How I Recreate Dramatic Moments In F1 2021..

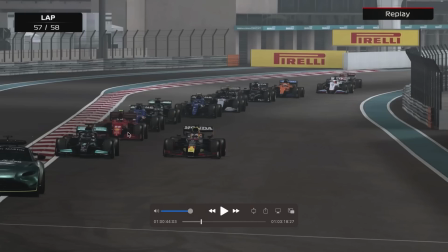[8:16]
I think in real life there was a Ferrari behind, like on the timings, but not on the actual like track right at that point, because I think that was actually Ricciardo there.
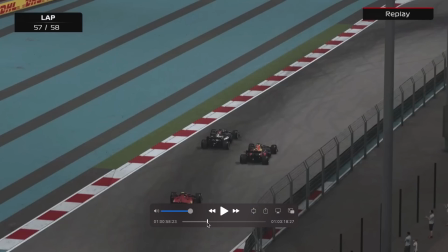[8:30]
So yeah, so then here I just had to wait for the safety car to end. This was actually just, I don't know, just a random lap of a race.
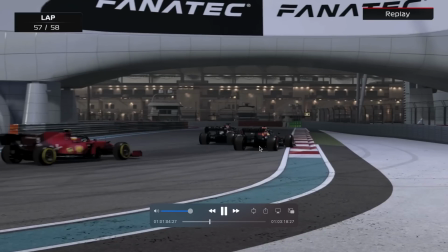[8:36]
And then I just had to sort of follow Hamilton and do the thing where I sort of go like slightly side by side, not as much there.
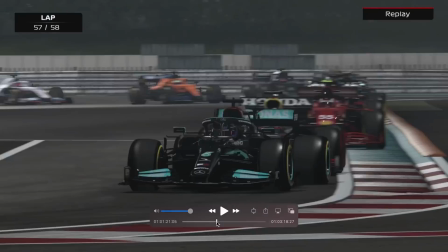[8:43]
And then yeah, I had to recreate the last lap. Luckily I was actually genuinely on fresh softs.
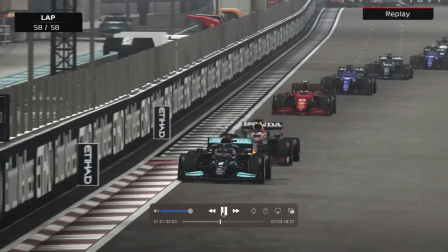[8:50]
He was on mediums, not hards, which is very annoying. But yeah, so I just had to go after him.
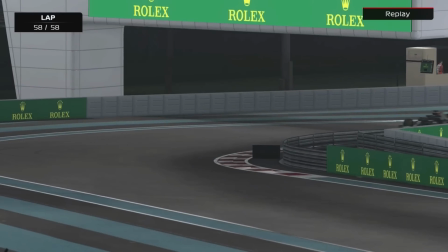[8:56]
I set the AI level not like super low, but just low enough that it would be like easy to overtake.
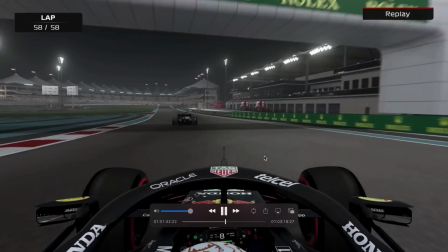[9:03]
I had to follow him here, get the camera angle changed there as in real life. Now here, because the track is different in the game, it was so annoying.
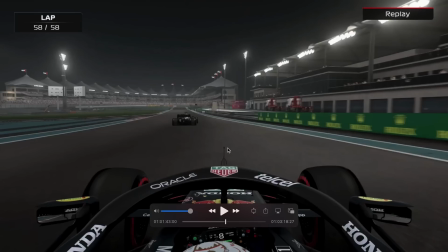[9:10]
I had to, and obviously I wanted it to be synced with the commentary. Like, I couldn't just have it where like for 5 seconds the commentary just went silent and like there's nothing going on, because in the game I was going through the chicane.
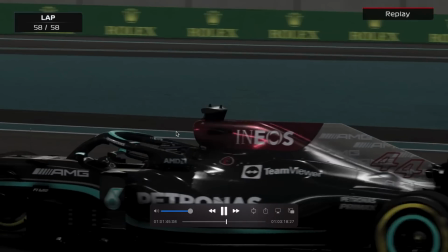[9:22]
So what I did do was just kind of, yeah, just cut it out pretty much.
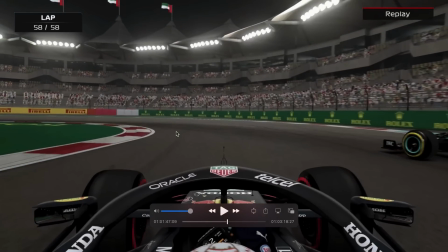[9:26]
I tried to make it as subtle as possible. And then here we go, I had to go for this overtake, which following a chicane was a lot harder than real life, I feel like.
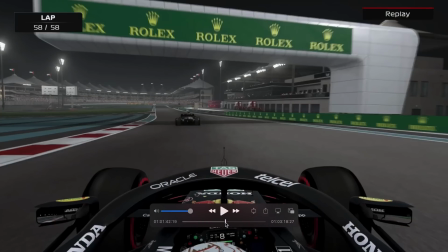[9:35]
Because like, I didn't, you know, for Verstappen in real life, he had like all of this straight to get in the slipstream and get closer and send it. And it would be a heavy braking zone as well in real life, because there's obviously a lot more speed going to this.
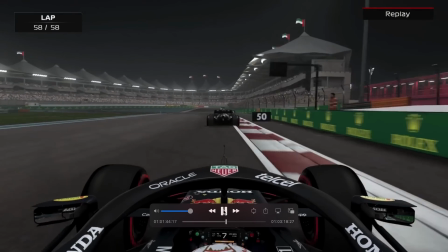[9:46]
Then in the game, following the chicane, when I'm going like really slowly here,
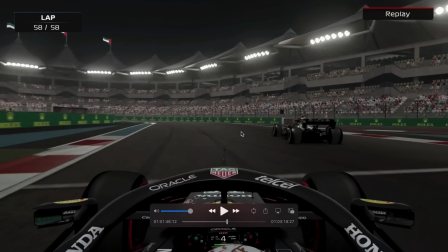[9:51]
and look at that, look how far behind I am, and it's like such a small braking zone after the chicane. So yeah,
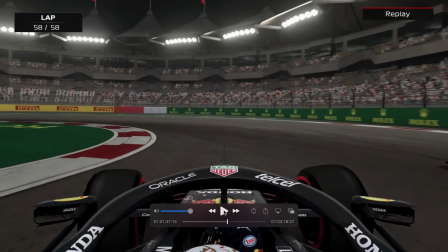[9:57]
and the only reason I actually cut to Verstappen's onboard here was because I couldn't get a clean move.
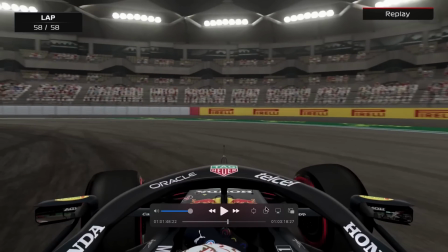[10:02]
And when on board with Verstappen, it's harder to see that I did actually just crash into Hamilton.
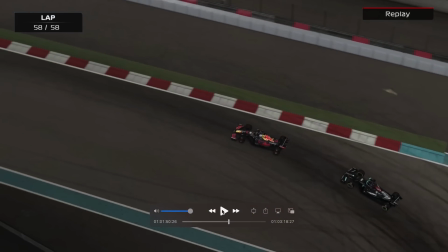[10:08]
Because Hamilton in the game does not swerve out of the way like he did in real life. So yeah, then I just had to weave down the straight.
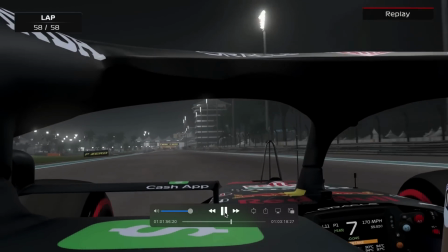[10:15]
Now these camera angles at this point were so annoying. This was still with like the broadcast camera.
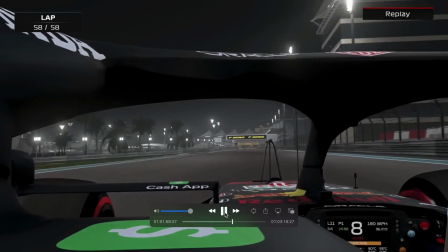[10:20]
And look how terrible they are.
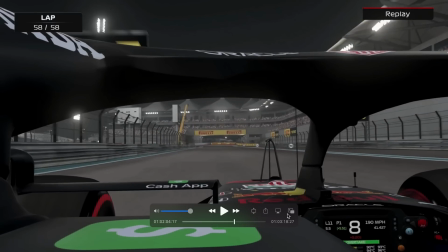[10:22]
Like, and when it goes through the chicanes, obviously at this point I had to sort of use my ERS to the point where Hamilton was kind of at this part of the track,
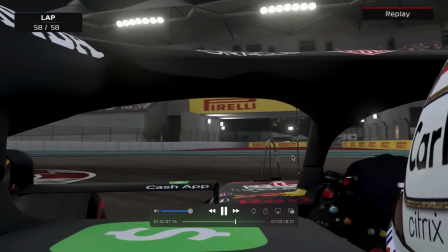[10:31]
going like down to my right. These camera angles were terrible. Like, what is that?
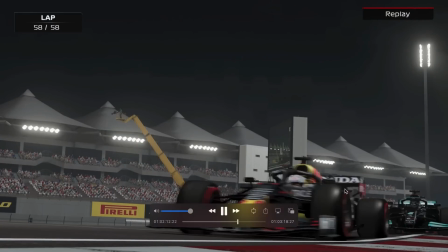[10:38]
I can't believe how bad they were. But yeah, so obviously Hamilton was then ahead. Not ahead, behind.
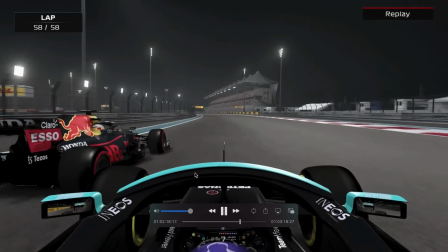[10:43]
And then I just had to kind of go a bit slowly here so that this would happen. He would go like almost, well, yeah, side by side and almost ahead.
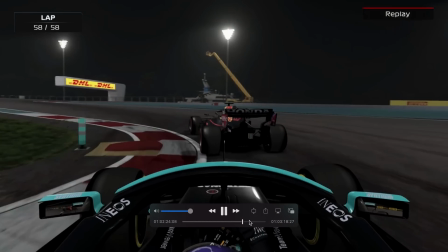[10:51]
Then obviously I just had to go ahead. And then at this point, all I had to do was finish the lap.
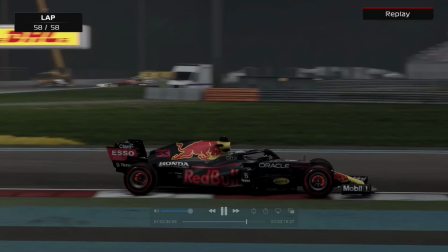[10:58]
I tried to do another subtle cut to disguise the fact that the track is different.
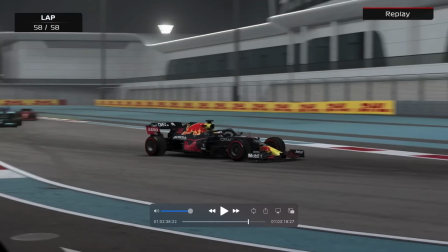[11:04]
There we go. That was a bit of a, yeah, that's where I cut it basically.
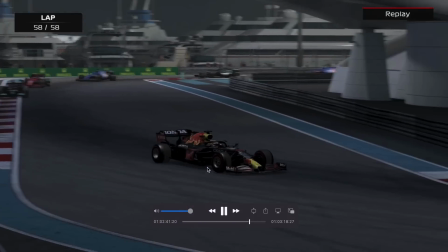[11:09]
And then here we go. I just had to finish the lap.
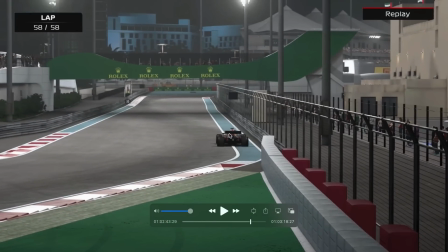[11:12]
Now, obviously, in the game, this was not the final lap, and I wanted the like checkered flag and the fireworks.
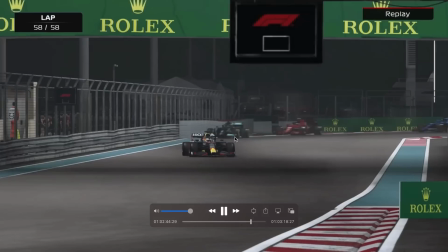[11:19]
So if you look closely,
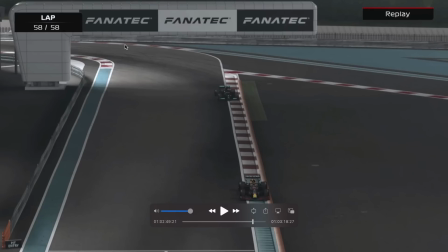[11:25]
there we go. After that cut, this is now a new race. This is now the 4th race, I believe, where I've gone into another race. So this actually just is the last lap. This is literally like a 3-lap race where I went as Verstappen and I just got Hamilton, and I think there should be a Ferrari behind, hopefully, if I actually did get the right order.
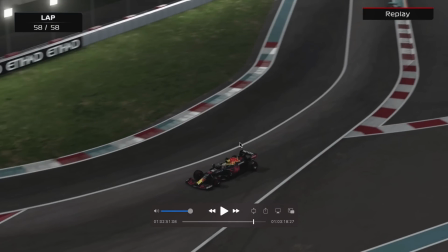[11:42]
So yeah, I went into another race so that I could literally just get the fireworks and, you know, that sort of stuff, so just to make it look like it actually was the last lap.
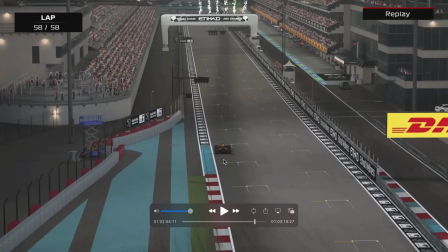[11:50]
And then, of course, I had to get the little slide. I flashed back a few times to get that right.
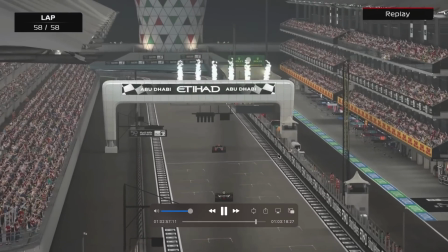[11:56]
And yeah, there we go, we got the fireworks. So it was absolutely definitely lap 50 out of 58.
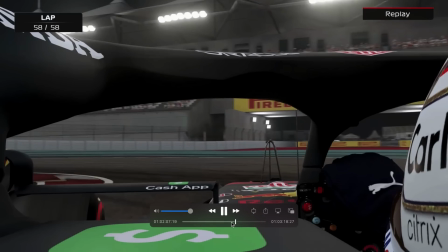[12:05]
And yeah, and I was just thinking, I remember on this last lap I must have done so many flashbacks, which is the beauty of having like a replay mode,
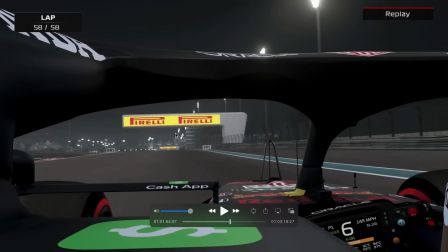[12:14]
like having replay mode gameplay and not like actual raw gameplay.
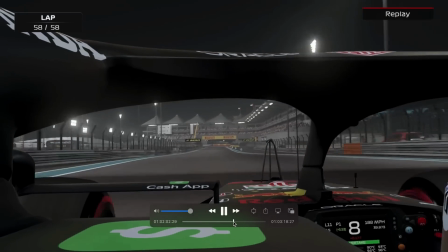[12:17]
It means I can flashback as many times as I want, and trust me, I do make full use of that to try and get the little details really.